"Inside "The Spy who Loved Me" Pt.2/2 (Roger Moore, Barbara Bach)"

...itself beautifully, with a very streamlined body, to work as a submarine.
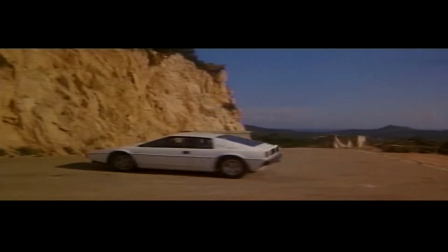Soon the crew realises they need a second car, and Peter Lamont handles the task of finding it. I was dealing with a gentleman called Don McLaughlin, and so he said, but we don't have a second one, you know, we only make, you know, so many a week.
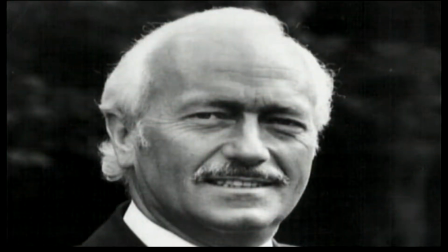So I said, well, the chairman's got one. He said, but it's the chairman's. I said, well, ask him. And, of course, Colin Chapman was absolutely delighted that we wanted his car.
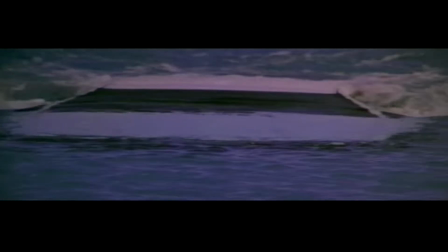We did the famous scene where the lotus comes out of the water. Of course, cars don't do that. Lotuses don't. Where you see it coming up out of the water onto the beach, it was on a big cable which we pulled out.
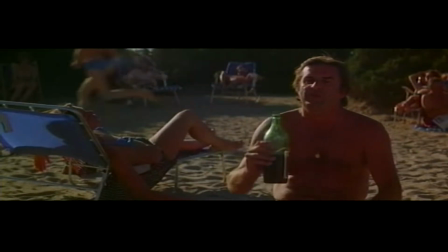The scene launches a Bond film tradition. For the next two movies, Moonraker... And for your eyes only, this mysterious character reappears. That was a ghastly in-joke of Lewis Gilbert and myself. The man is called Victor Turjansky. He was one of the best local assistant directors. I have done a few parts here and there, like helping out, you know, at the last moment when an actor was not on time or something.
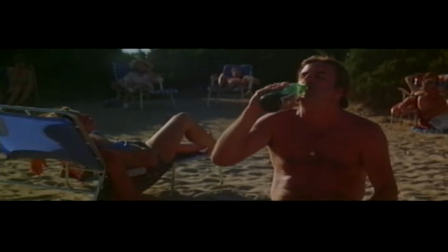And they asked me to do it, so I said, well, let's try, can I do, can I use a bottle?
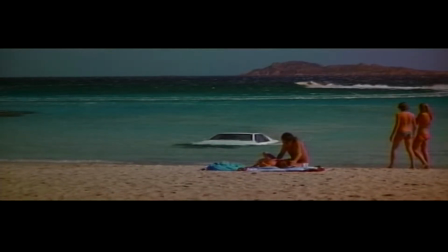So I take like a double take. I was looking first at the lotus in at the bottle. He said, do anything you want to do and let's see what happens. But he was happy.
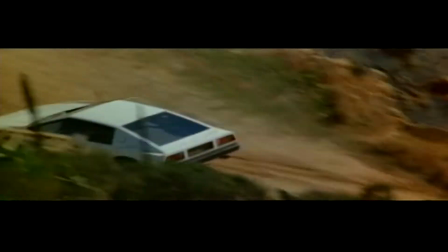Filmmakers had gotten the lotus out of the water, but getting it into the water proves to be a difficult challenge.
Can you swim?
All that was done as a model in the Bahamas.
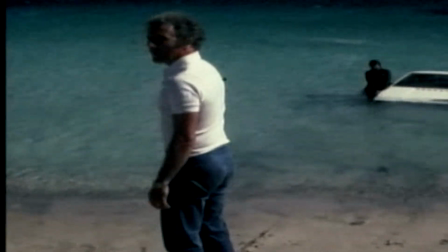I said I needed, I think it was, seven cars, seven shells.
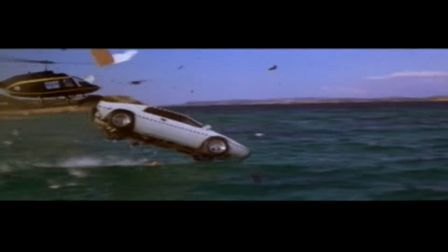When it first went into the sea, that was shot with one of the dummy cars, had a big tube, you know, it was like fired on air.
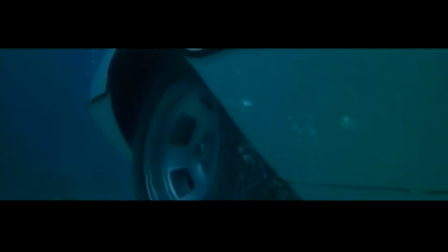And the first shot you see underwater was a miniature. When the wheels go up inside, that had to be one car.
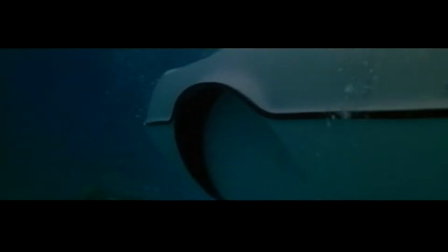Then the arch filled in with like a fairing that filled in, that had to be another car.
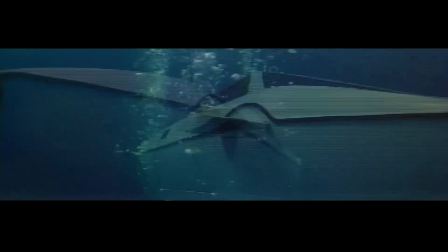And then the fins came out, that was another car. Everything's designed to operate for the 30 seconds or minute or however long the camera is running, just purely for that purpose. It doesn't work before and it doesn't work afterwards.
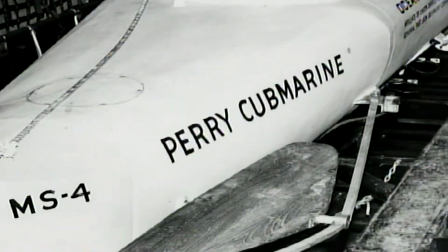We had one car that was sent to Perry Submarines in Miami and they motorized it.
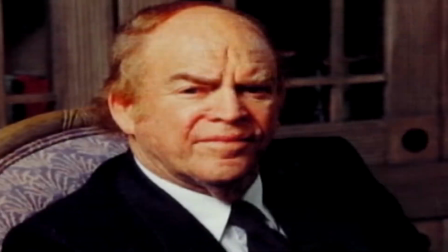Old man Perry was a real character. One of those fellows was a designer engineer and always trying to do new things. so he thought that was a great challenge and he would
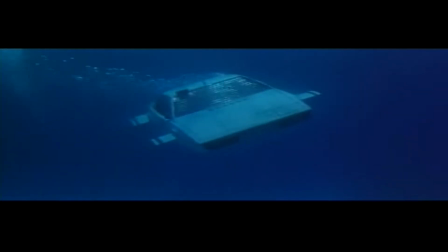you know he did it he turned one of these lotus cars into a submarine it hasn't any air in it it's just guys in wetsuits and they they breathe through breathing apparatus so there's water inside the submarine the unit in the bahamas also
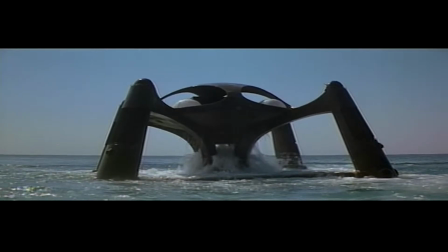shoots the mammoth model of stromberg's lair atlantis the model submarines
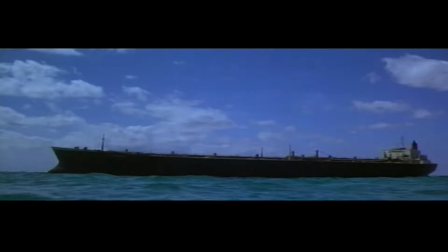and the biggest miniature of them all the liparis supertanker because
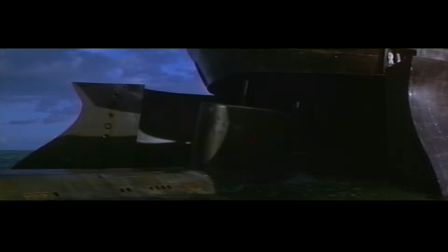it had to swallow the submarines i I worked out a size for the submarines and then scaled the supertanker to the submarines. He came up with a model tanker that was about 65 feet long. We had a 48 horsepower evenrood engine, which we didn't put outboard, we put it inboard.
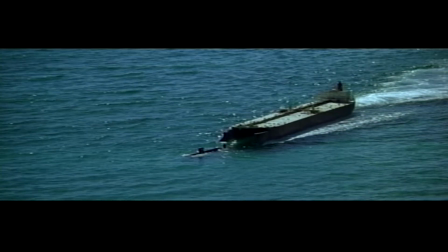And that gave us the wash that we needed,
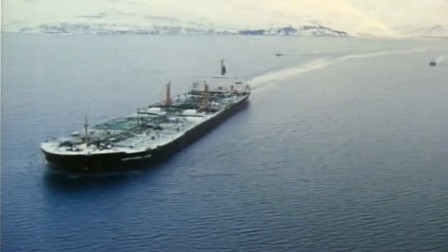because I'd looked at all these shots of supertanker, and you know, you get something like a, I think it's a three-mile wash behind it. When the film was shown, we invited the people from Shell to come and see it. We invited the captain of the vessel to the premiere. They said, well, how did you get a real tanker? And we said, no, we didn't get a real tanker, that's a model.
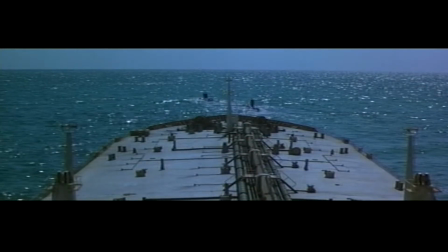The captain of that vessel didn't realise that there was not a single shot of his ship in the movie. It was all model. They just couldn't believe it because it was so realistic. And that's probably one of the greatest compliments about a model unit you'll ever get.